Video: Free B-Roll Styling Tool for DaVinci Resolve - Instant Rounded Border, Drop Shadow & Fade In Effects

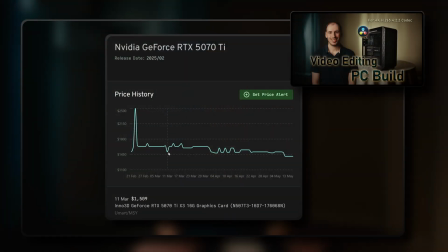With my past two longer explainer type videos, I found myself needing to incorporate a lot of different screen recordings and screenshots.
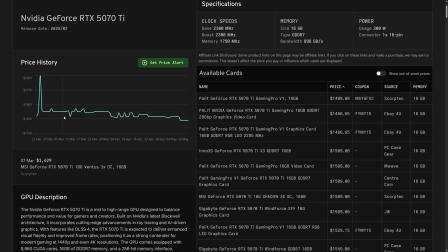And rather than just dropping this B-roll footage onto the timeline and leaving it full screen, my goal was to present it in a very clear and direct way.
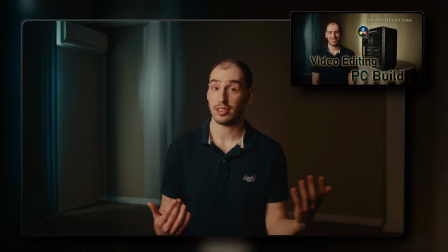I wanted to draw attention to the exact concept I was discussing in my A-roll voiceover, ensuring that viewers understood what was important to pay attention to.
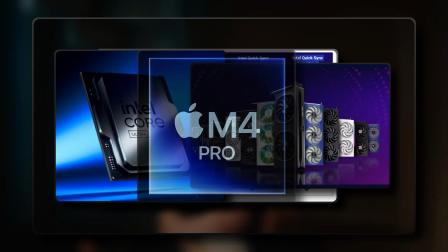Beyond that, I also wanted each B-roll clip to have a polished, visually appealing look with a sense of depth that blended well into the overall video. However, I quickly realized that this approach involves meticulously cropping, positioning, and scaling each B-roll clip and then adding a whole collection of effects like fade-ins, rounded borders, drop shadows, dimming, and blurs. This wasn't just time-consuming to set up natively in DaVinci Resolve for each new project,
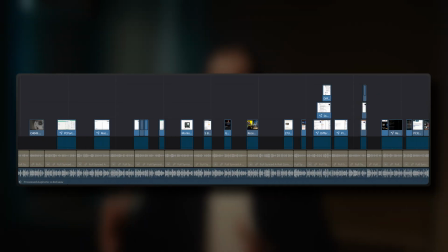but very time-consuming to apply to the hundreds of B-roll clips that often appear in these long-form projects. And as an independent creator who's doing every single part of the video creation process himself, finding ways to save time is quite crucial.
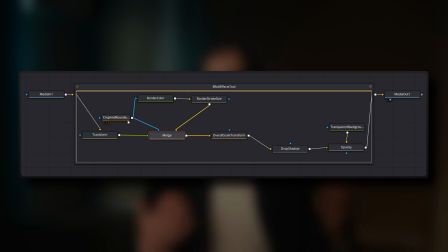And with this challenge in mind, I looked into creating a DaVinci Resolve tool to help me reclaim some of that precious editing time. And I'm excited to share with all of you. Hope it can help you to save time when creating these types of long-form explainer or educational type videos.
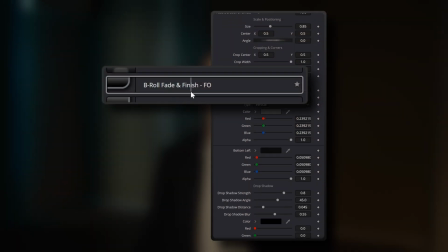This is the B-roll Fade and Finish tool, and I'm releasing it completely free.
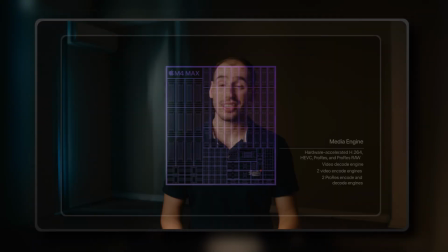This tool, with a simple drag and drop, applies the signature fade in, rounded border, and drop shadow to your B-roll clips.
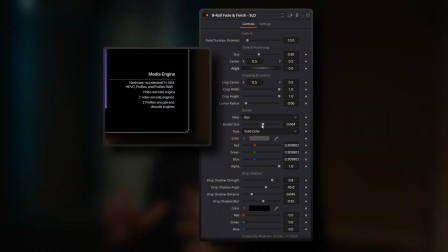The best part, and what was so important to me, is that all visual elements are fully customizable from a single centralized inspector panel.
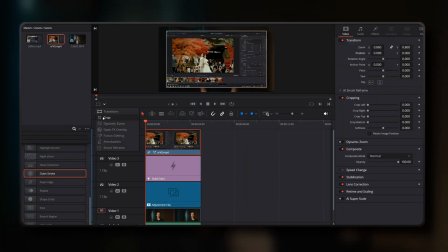No more jumping between different inspector tabs or multiple viewer options to tweak aspects of each individual B-roll clip. From this single inspector panel,
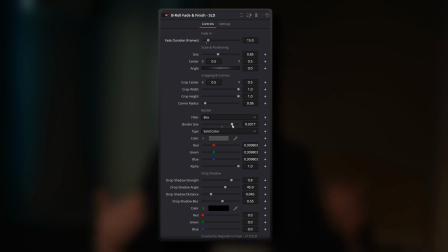you can fine-tune the fading duration and all the visual parameters that I like to use to present B-roll clips in a visually appealing way.
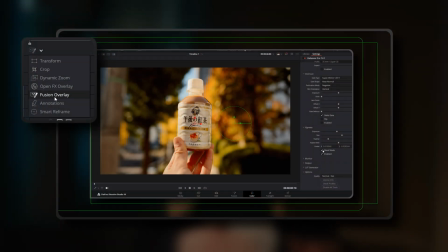And by using on-screen mouse controls with this tool in the Fusion Overlay option, you can quickly crop,
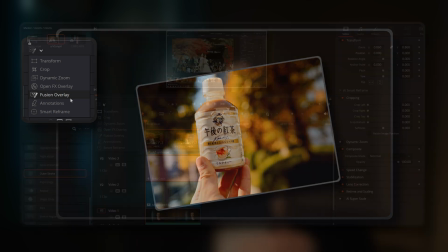position, angle, and scale your B-roll content without having to switch between different viewer options. This tool eliminates the tedious process of manually building these multiple effects and keyframes in each project and provides a more efficient way to adjust the crop,
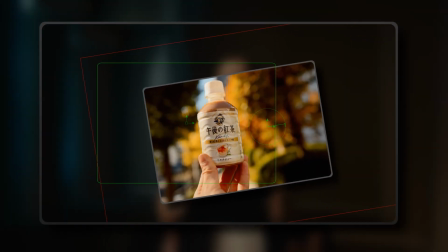position, angle, and scale of the B-roll clip within the scene.
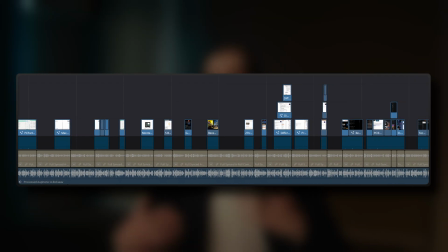For those large projects with hundreds of B-roll clips, the time savings add up and can become quite substantial. Now, as a bonus, I'm also including another tool that I've created in the package. It's called the A-roll Blur and Dim tool. This one is designed to work alongside the B-roll Fade and Finish tool. When you apply it to an adjustment clip placed beneath your B-roll clip on the timeline, it adds a subtle fade and blur and dim effect to your underlying A-roll footage.
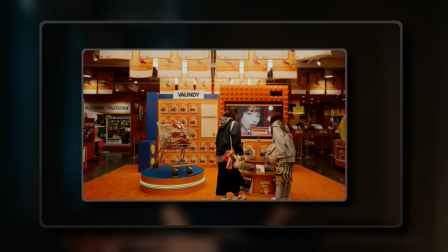This helps guide your viewer's attention directly to the B-roll, minimizing distractions from your main underlying footage. And just like the B-roll tool, it's customizable, allowing you to adjust the blur fade in duration,
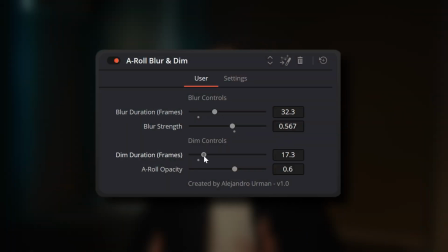blur strength, dim fade in duration, and dim intensity to suit your preferences. Stick around until the end of this video where I'll show you exactly how to download both of these tools for yourself, but first let's dive in deeper and see how the B-roll Fade and Finish tool actually works. To cater to different editing styles, because we all have our own preferred ways of working, I've included two different variants in the package.
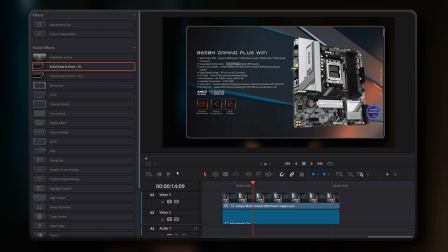First up is the B-roll Fade and Finish FO variant, where FO stands for Fusion Overlay. This is the variant that I personally recommend,
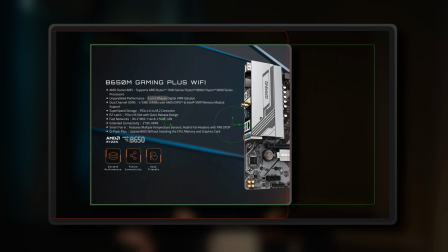especially if you prefer efficiently adjusting your B-roll clips using DaVinci Resolve's built-in Fusion Overlay handles.
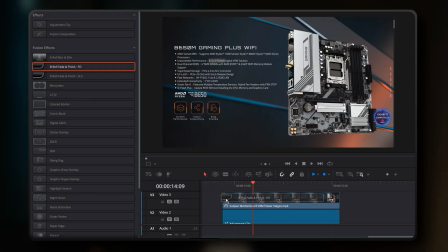After you simply drag and drop the B-roll Fade and Finish FO effect onto your B-roll clip,
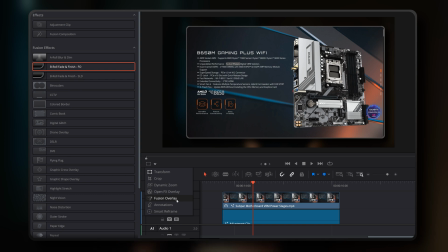you can access the Fusion Overlay options by clicking on the dedicated icon and drop-down menu in the DaVinci Resolve viewer.
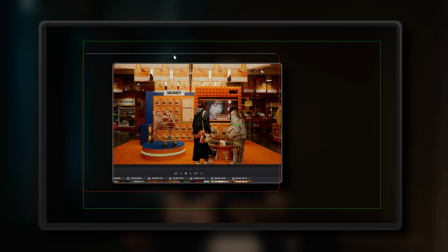Once enabled, you'll find on-screen mouse controls that let you visually crop, position, scale, and angle your B-roll clips.
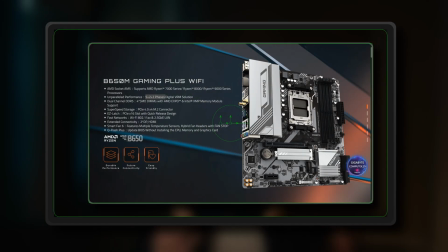Let's break down what each of these handles and frames actually control right from their initial loaded position. The left handle controls your crop area. This allows you to move which portion of your B-roll clip is visible, ensuring you highlight what you'd like to show.